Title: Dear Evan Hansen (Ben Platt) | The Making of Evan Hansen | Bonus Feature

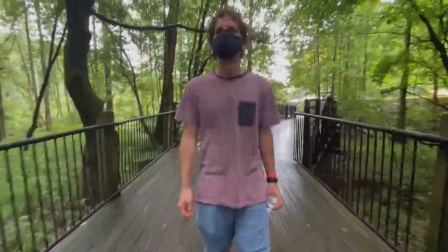252s Here, one second. A little slower. All right.
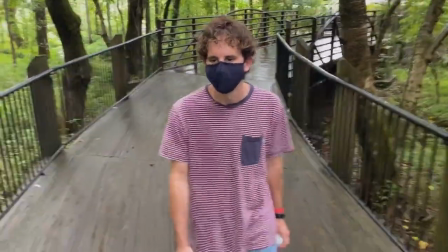255s
In terms of the sort of transferring from on stage to on film, I really had to focus mostly on just how to translate the performance. And I think you can get away with a bit more sort of bravado and broadness on stage, whereas on camera, it's very difficult to lie and to present any inauthenticity. And so that was a really fun challenge to navigate on camera, because again, when a camera's up here with you, there's really nowhere to hide, and there's no kind of theatricality to hide behind.
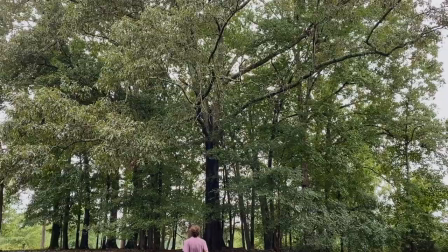281s Can you walk up to it right now, Ben?
There is one moment that I will never forget as long as I live and it was for the second part of Words Fail where he sings at the tree. And when I did the first take and I saw him sing, I couldn't believe it.
I never let them see the world!
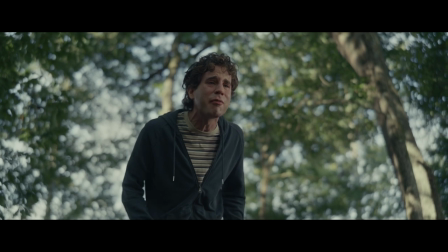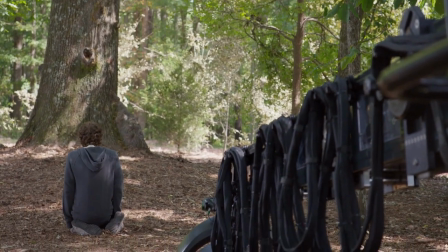305s
It was like a special effect, but it was happening right in front of us. I yell cut.
Cut!
And I will never forget this as long as I live. All the walkie-talkies were open and you just heard somebody go, well this is gonna be a good movie. To this day we don't know who said it, but like that seemed to cement it, that was day two of shooting. And when I saw how amazing he was in that moment, how emotionally available he was, what a great singer he was in person. I was obsessed with trying to capture live vocals for the entire movie.
Action.
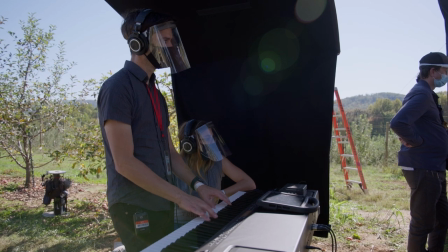338s
We want our actors to have as much freedom as possible in tempo and pauses and things like that.
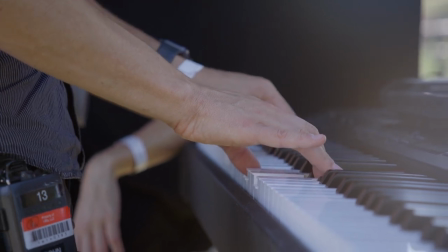344s
So I actually am playing piano with them as they're singing to match whatever he's feeling in that moment So I'm able to sort of play and follow along with him and not be tied to any kind of certain track or anything like that For the final chord,
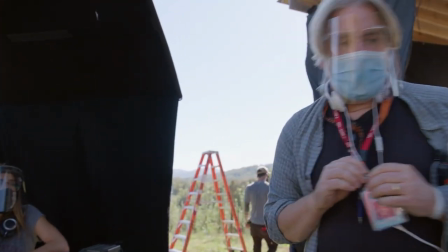355s
don't rush it Let him breathe I'm used to doing this scene in a theater and now here we are an apple orchard,
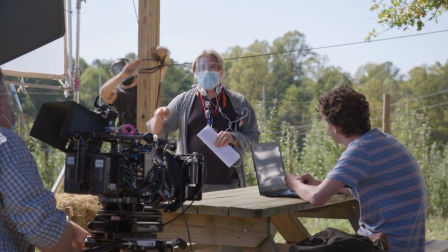363s
which is kind of amazing So it's all kind of exciting and new for me and seeing the same show the same story in a totally different way Yeah,
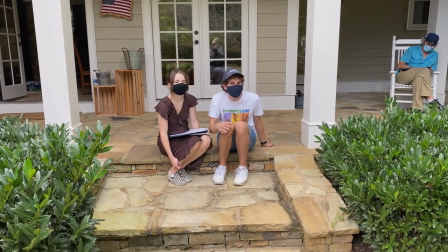370s all that it's just Yeah, that you're out here and that your parents, because if you're out here, your parents aren't home.
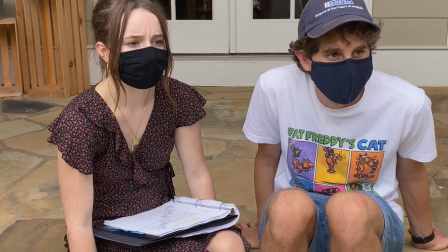377s
I love it here. I love film because it is collaborative. You have all these brilliant people around you.
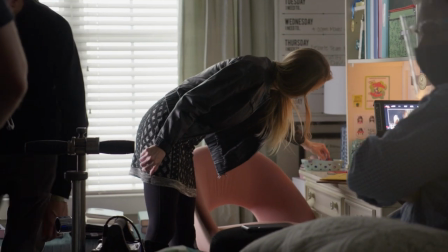382s
It was a wonderful, wonderful collaboration. We didn't want to approach it like your typical musical, so we did want to make sure that the sets still felt naturalistic and that the sets felt authentic.
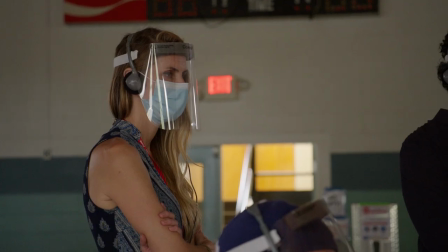392s
That was really the driving force for all the decisions that were made.
Yeah, of course.
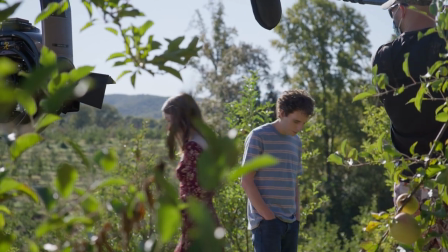397s
We come up with the looks and what we think is correct for each character.
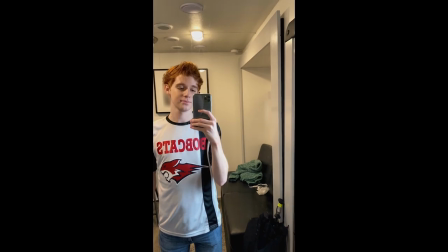400s
So I had to make sure everyone had a different look, a different color palette, a different silhouette, which was challenging for this project because there were a lot of students.
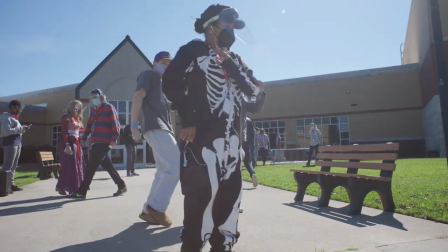412s
I've always had this love affair with musicals and being able to work on Dear Evan Hansen.
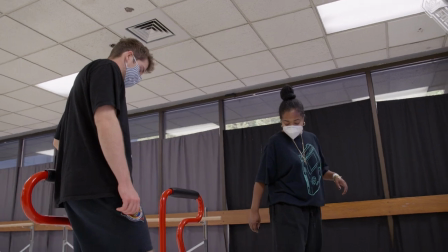418s
I wanted to have this sense of like nostalgicness of classic
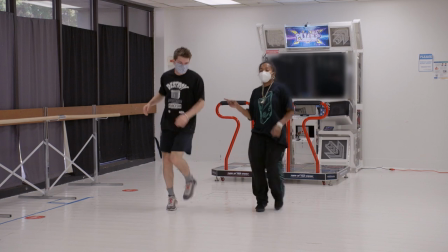422s
movement fused in with a little bit of trend on top of it. My job is to bring the songs from the Broadway version to the screen because there's so many more options.
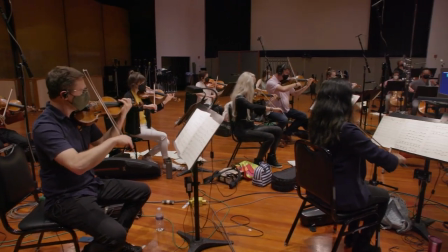435s
You can use whatever instruments you want. There's so much more at our disposal and we're just able to make much richer harmony, have a lot more parts happening at the same time.
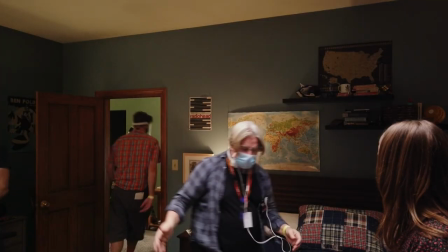443s
So it's a very exciting process.
Maybe you can, because right now I got an empty frame, right?
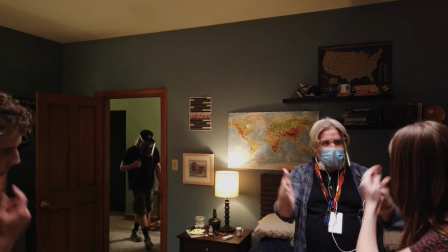448s If you walk in, you walk in, it's like I feel the approach. Then I feel this, you know, just, you know, me in the middle.
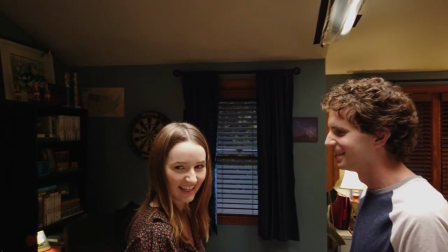456s
I think Dear Evan Hansen is profound for people because it talks about human conditions that we all experience.
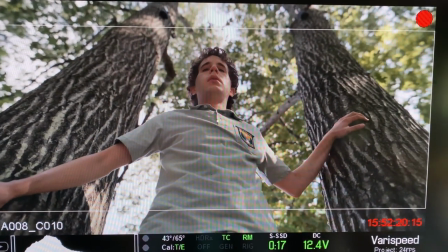462s
And I think it is a very raw, honest, brilliantly written musical. I think Dear Evan Hansen affects people because it understands the way that we think we're unique in feeling alone.
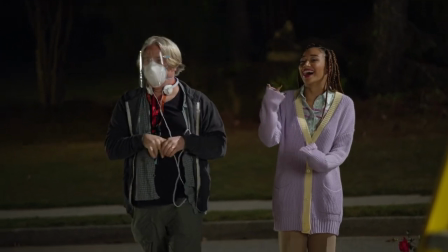474s
But you don't have to feel that you're the only one going through that, which is such like a generous thing.
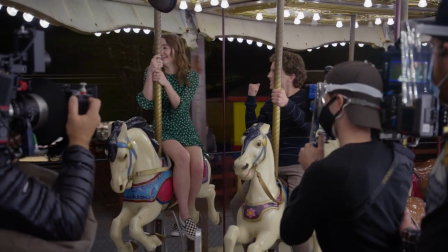480s
This movie is so full of life and love and I think it has to be shared with others.
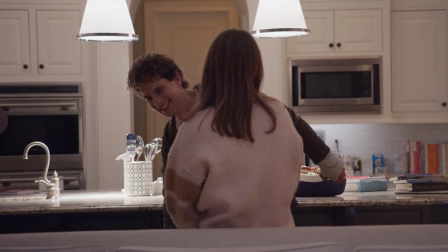486s
It's so important. I was just thrilled at the thought of more people being able to see the story in a matter of days than have ever seen it on stage.
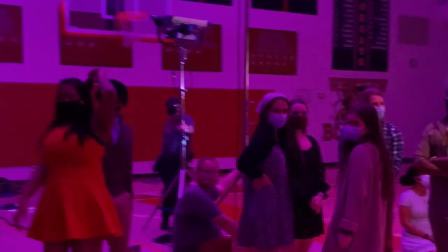493s
I think that's invaluable.